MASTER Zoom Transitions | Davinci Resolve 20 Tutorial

When you have momentum, the framers don't really need to make sense. They just need to be blurry, so it looks like it's zooming out a lot.
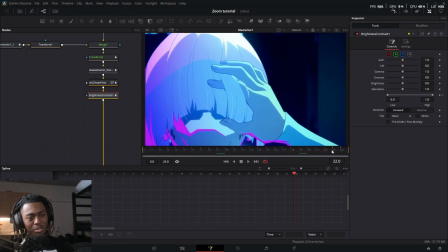506s
So what I did here, I took this clip again where it zooms out. And all I did was just add a little bit more brightness and contrast at the end, so it's darker,
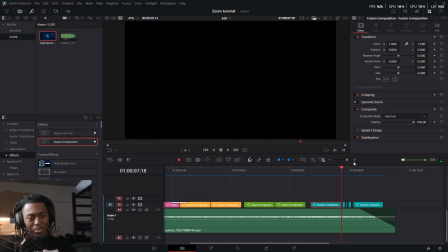518s
because the next frame is literally going to be black. And then the next frame after that
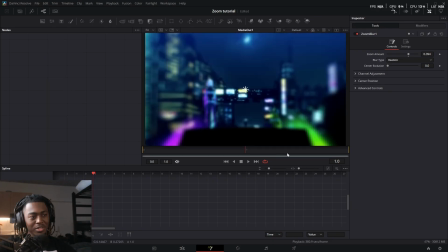522s
is just like some random scenes with zoom blur and radio blur on it.
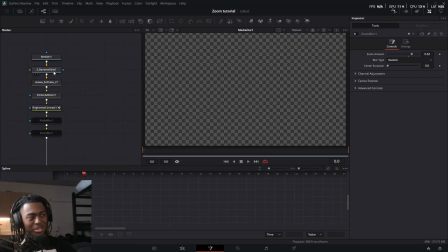529s
Like literally just very simple stuff. Then the next comp is Sapphire Random Edits Ikawa X Shake Flicker,
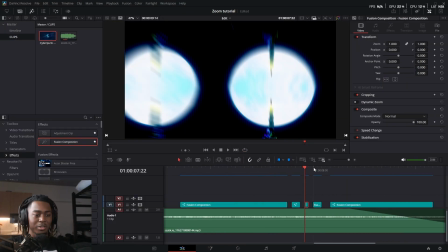537s
and I spammed that across the next couple of fusion comps,
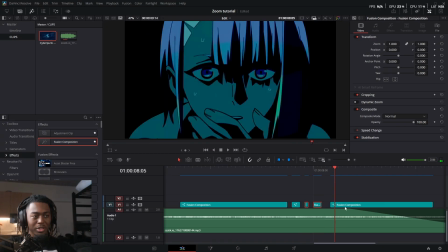542s
spaced them out a little bit, and then went to this clip,
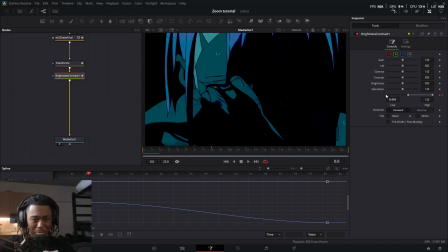546s
and I made sure it's really dark because it's coming from a pretty dark framer with brightness and contrast. And I think I want to add a little bit of lens blur like that. Yeah, that looks kind of clean.
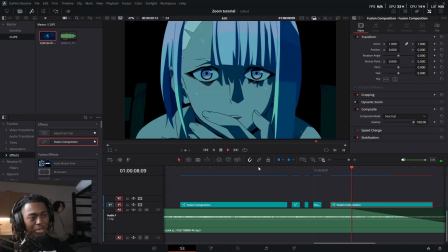557s
And then when you play all back, together like that, it all looks pretty clean.
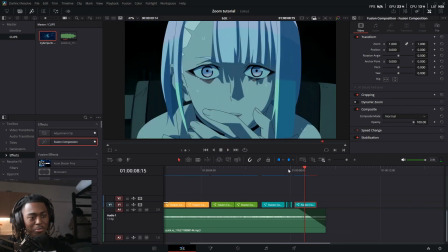562s
So that's how you do a zoom blur with momentum. Feel free to check out the project file.
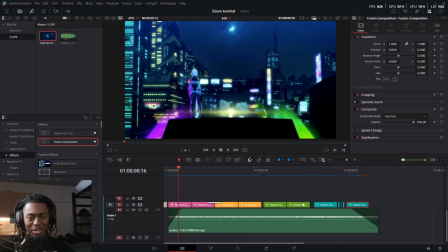567s
You'll learn a lot from it. Anyway, guys, hope y'all enjoyed the video. CloutVFX out.